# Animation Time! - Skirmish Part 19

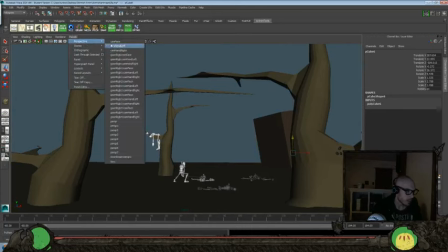[12:30]
Let's see, go back to perspective 4 there,
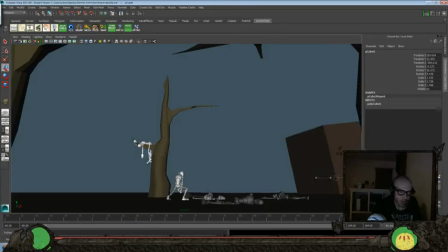[12:35]
because this is the main shot that I want to frame up here, really, is this one. So this is what we're going to play off of. Just getting this to look a little bit nicer. And do something like that, but then we'll frame it in a little bit more.
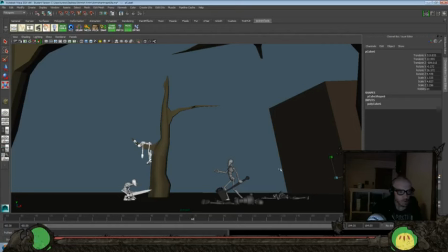Okay, and go back to our original perspective here.
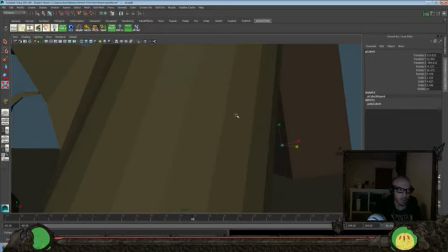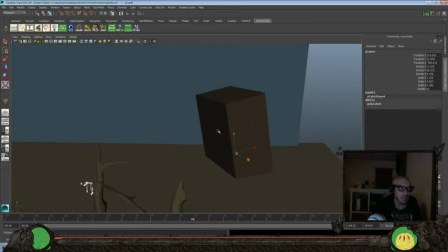[13:10]
And let's look faces, edit mesh, let's extrude that and bring that over a little bit, down,
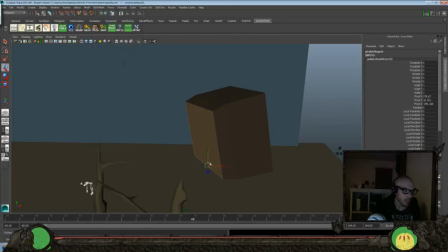[13:25]
edit mesh, and actually let's minimize it a little bit more,
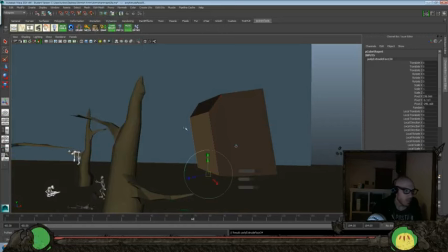[13:32]
down here, and edit mesh, extrude again, bring that over, down there. Again, we're just kind of making a little rock wall kind of thing, just so it has like a little bit of a mountainish range or something in the background.
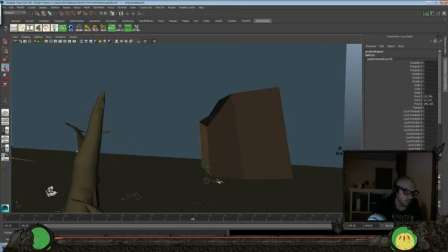[13:50]
And go ahead and extrude that again, bring that over, down, minimize it a little bit more.
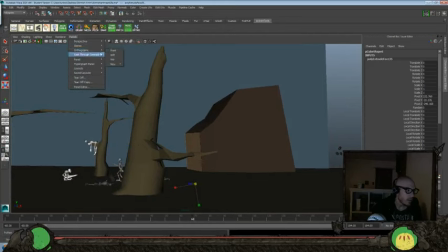[14:00]
Yeah, let's see how that again looks to camera.
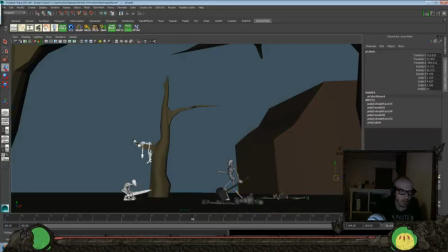[14:05]
Yeah, it's a little bit, go back to object mode here, and I'll go ahead and push that back here. And probably add, let's go back to perspective again.
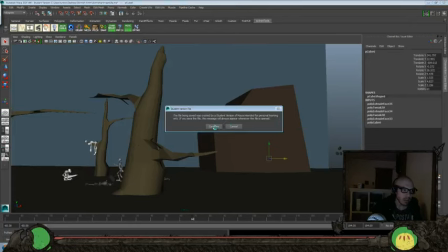[14:24]
I'm going to copy that and paste another one.
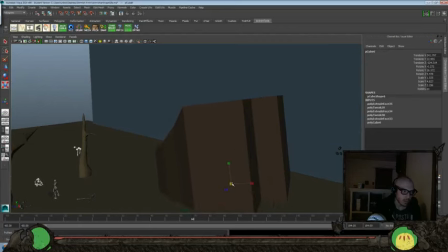[14:30]
Move that here, bring that down,
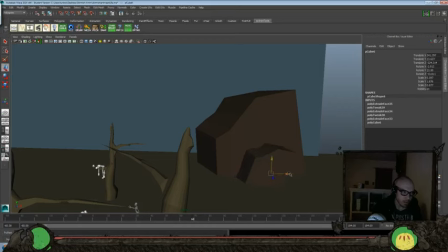[14:34]
rotate it a little bit over here, just so it has kind of a sense of depth to it.
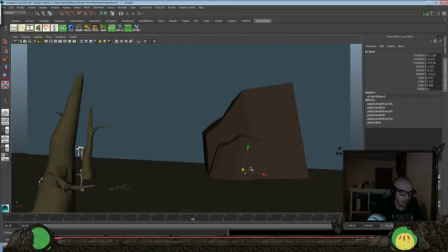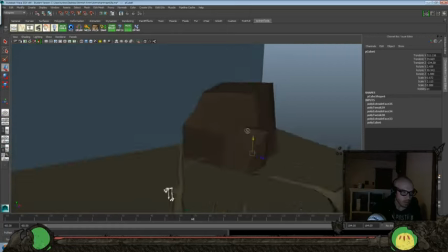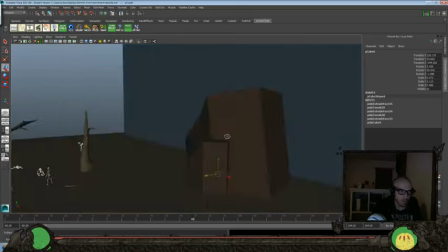[14:53]
Over a little bit more, and we'll go ahead and
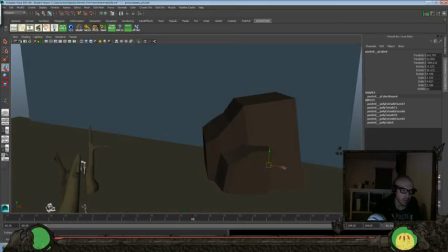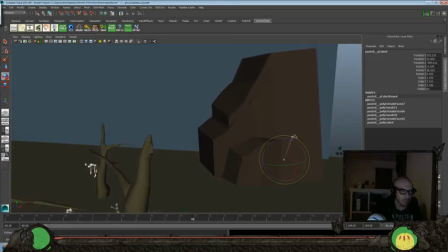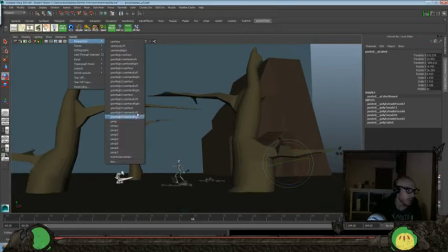[15:11]
creating our backdrop a little bit more. Okay, and let's look through and see how that looks here, and we'll do a quick play blast again.
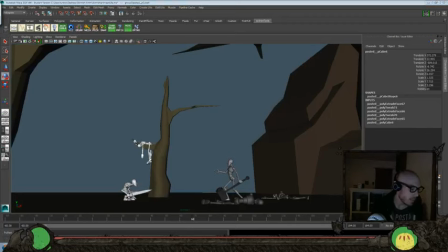[15:20]
So let's see how that feels just from the actual camera.
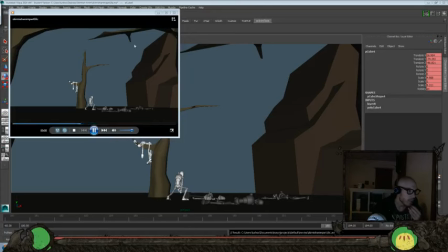[15:24]
Alright, it's okay, but I think maybe I'll bring this up and in a little bit more just to completely kind of frame it a little bit better. So let's try that instead, because I feel like it blends into this mountain area a little too much.
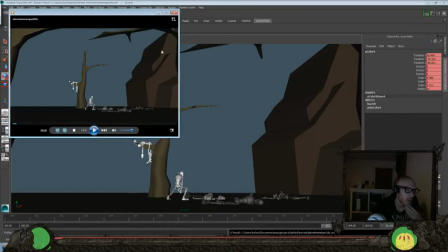[15:38]
So we could do a couple of things. We could, okay, you can stop doing that. Change the color of it more so that it wouldn't do that. But I want to still keep a pretty minimal color palette here. Yeah, so I think I'll move this up a little bit more and just try and get a little bit more of it in to camera.
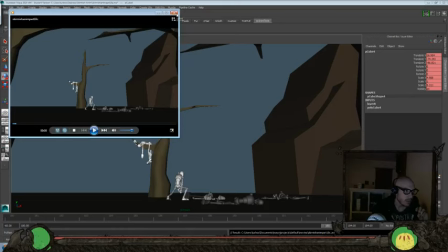[15:57]
So let's do that.
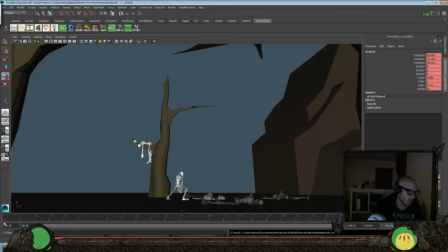So I'll do here. I'll set that minus 50 because we're going to have to do a couple of play blasts just to see how it actually feels here.
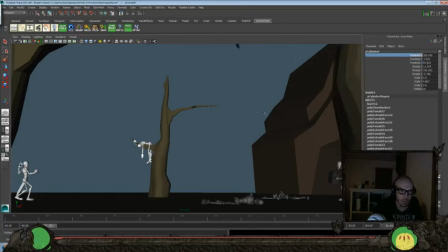[16:19]
Move it closer. Something more like that. Maybe we'll even let it kind of hide behind there a little bit more too. Add that sense of depth.
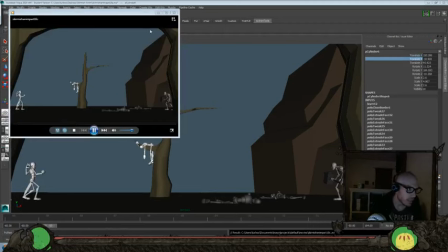[16:32]
Okay, we did zoom out just a little bit and then tweak this angle because it wasn't really helping us too much there.